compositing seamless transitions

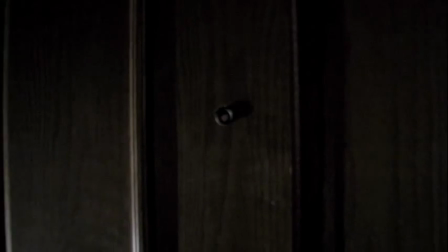Hey, this is Ricky here. I'm just going to talk to you about some compositing,
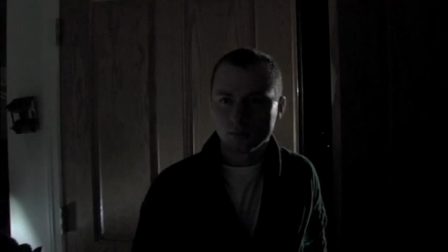how to take multiple shots and somewhat seamlessly blend them together to make them appear as though they are all one shot,
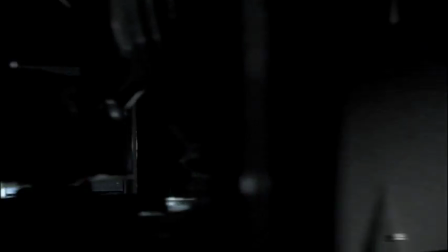like we've done here with this short film. This is actually four different shots put together here.
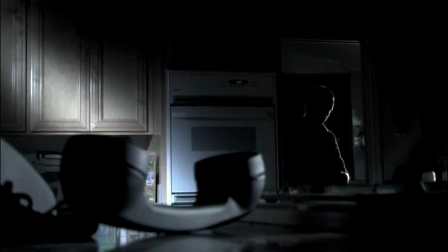Billy, for press sake, where are you?
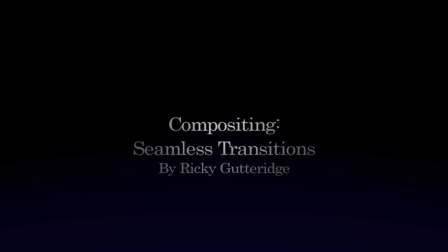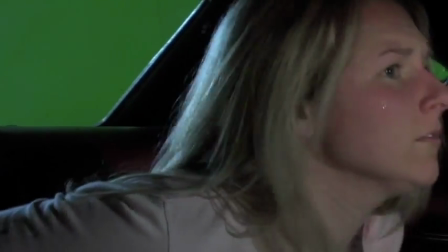Okay, so I'm going to talk about this shot here a little bit. This is our actress Caitlin Caitlin from the feature film Chainsmoke.
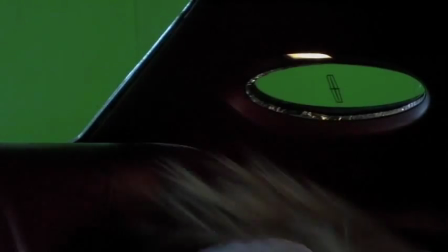She is turning around and reacting to a vicious killer walking up behind her. And here is the background plate we are going to be using. The inside of the car is going to be composited on top of this shot and a camera move is going to be added to this shot to make it kind of seamlessly fit.
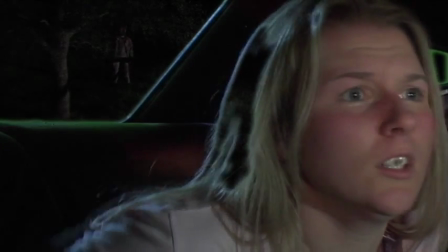Here is a really rough kind of rendition just so we can see the composition of the two shots together.
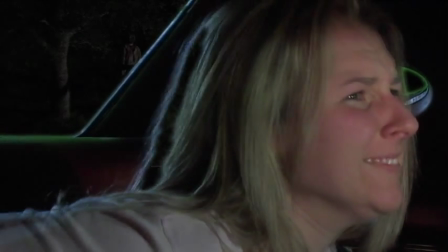I just did this kind of rough and final cut so we can see what our end result is going to look like
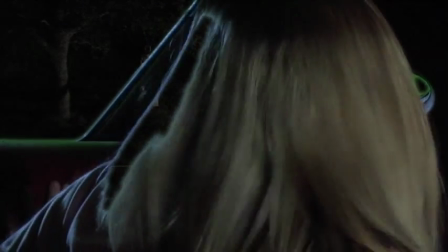Obviously, we've got to move the background shot over and throw it out of focus, make it look like it's actually been shot through the camera lens.
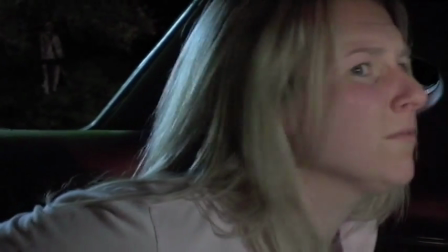And here's the final. You can see it's been tracked along with the move. The killer's up there in the corner on the left.
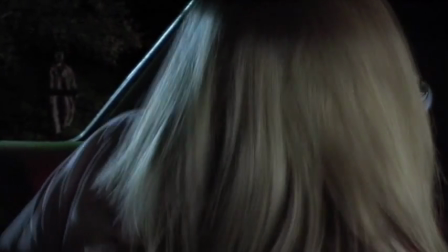All the green's been removed, obviously, and it kind of looks like he's there. Okay.
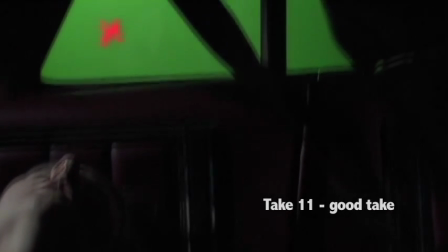Now, this is the long shot. Take number 11 was the best, had the best blood splatter on the window.
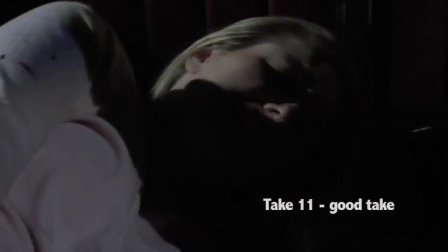We have a couple people being killed on the outside of the car, and I'm going to fast forward a little bit here.
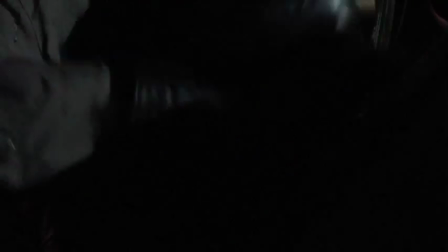All the green and green appears a few times in this scene.
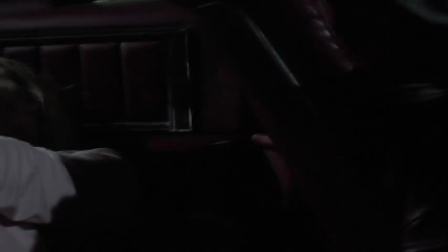There is a little bit up there in the corner you can see out the back window and we will go back again and look at that.
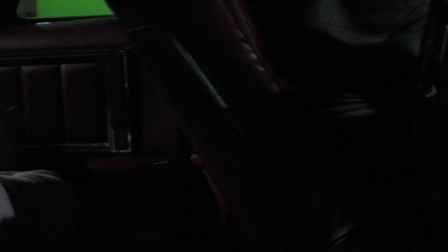The green itself is not filling the whole window. We are going to have to go through and tweak that a little bit, add a roto shape in there to kind of get the whole shape of the window removed.
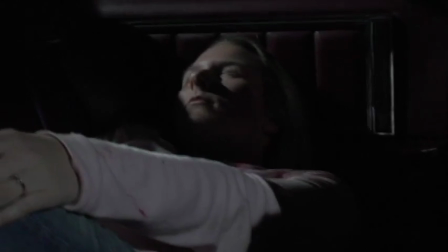Just a little bit of finessing, a little bit of tweaking will make this thing look good. Then we got the shadows on her to make it look like the car is actually moving.
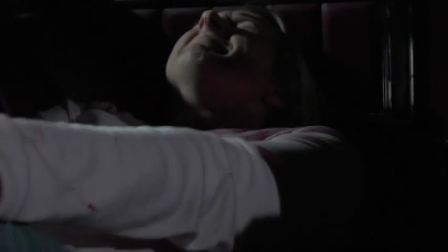Now those were actually done in production. That wasn't a composite job there. Okay, now we come back.
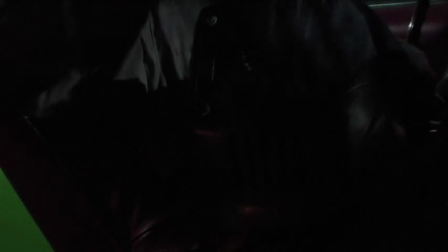We see as the killer leaves the car, a little bit of green in the bottom corner down there. Got to take that out so he gets out.
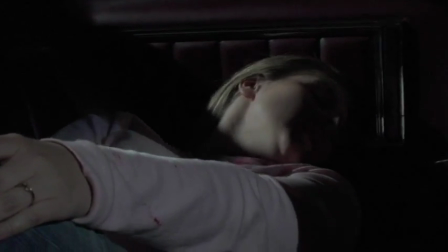And we pan back to see our actress, Caitlin. A little bit of green up top there for a second.
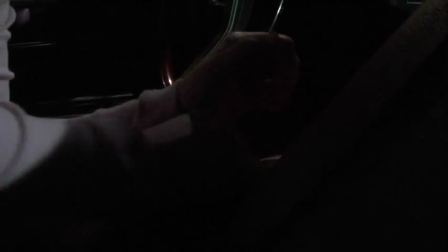Now, the problem with this shot is the take was really good, but here at the end we have a bad camera move.
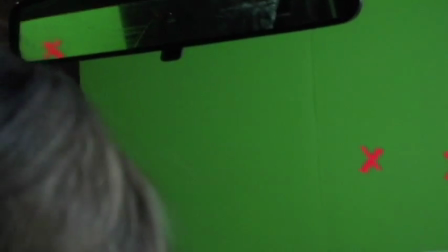We've lost the edge of the green, and it's not composed right. We're supposed to just be looking out the front of the car the entire time, which obviously doesn't happen until now.
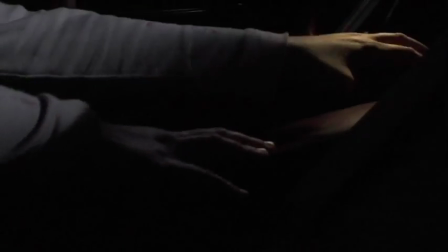So we've got a big problem to overcome. So we're going back now to take number seven, which was a good ending, but the rest of the take wasn't so great.
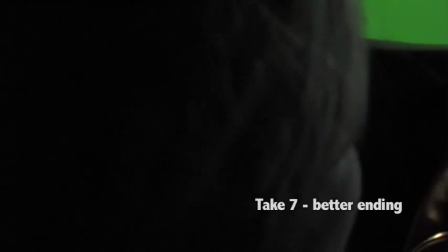Blood didn't look good. Performance wasn't there. This one has a much better ending.
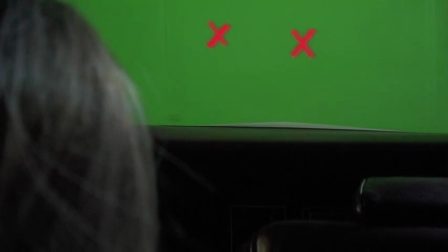So now we have to kind of seamlessly blend those two shots together somehow. Now here we're going to look at them side by side.
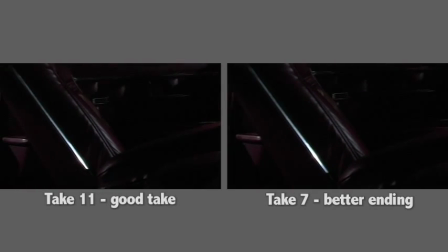Take 11 on the left, 7 on the right.
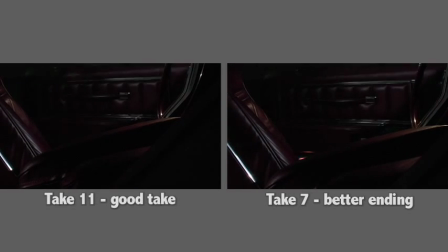Now, we can see the camera move doesn't quite line up, but the back of that seat there that just crossed frame is going to make a good point for us to put our transition.
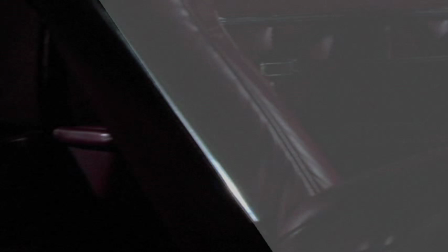And now we can see the two shots put together. There is take 11. That's the good take. And then behind it, we're literally doing a wipe on the back of that chair,
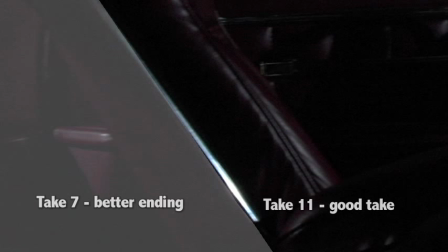but we're stabilizing shot 11 to take out the camera move and tracking shot 7 to add that camera move to 11 to make it seamless.
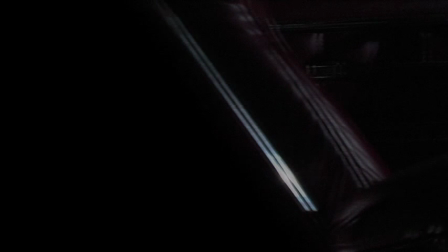So, here I have applied the roto on the back of the chair there, so we are taking out the stuff behind the chair.
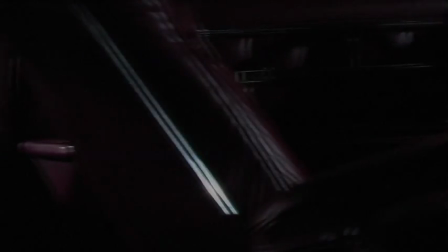And now we are putting in the stuff from the end of the other take, but you see they do not line up right.
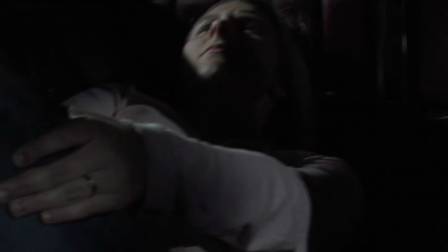So what we have to do is track that second shot and match the camera movement to make it look seamless.
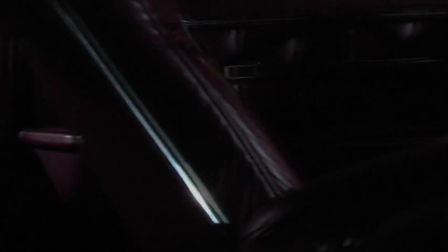And so here in a ultra slow-mo you can see that the two really do blend well together.
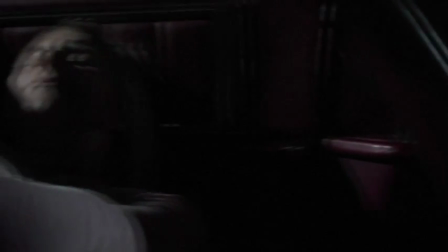The perspective of the camera and the placement is similar enough in the two shots that you can't really tell the difference.
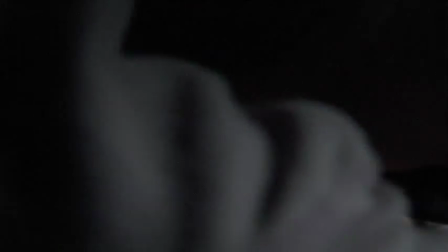Now we're going to fast forward to the end, so now we've got her coming up in our good take here.
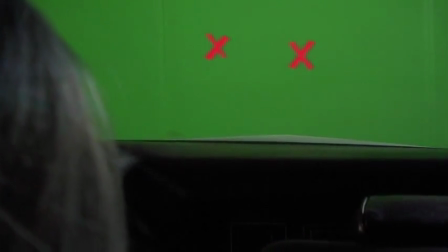Looking out the front of the car, now we've got a plate here, a clean plate of the killer walking towards the car.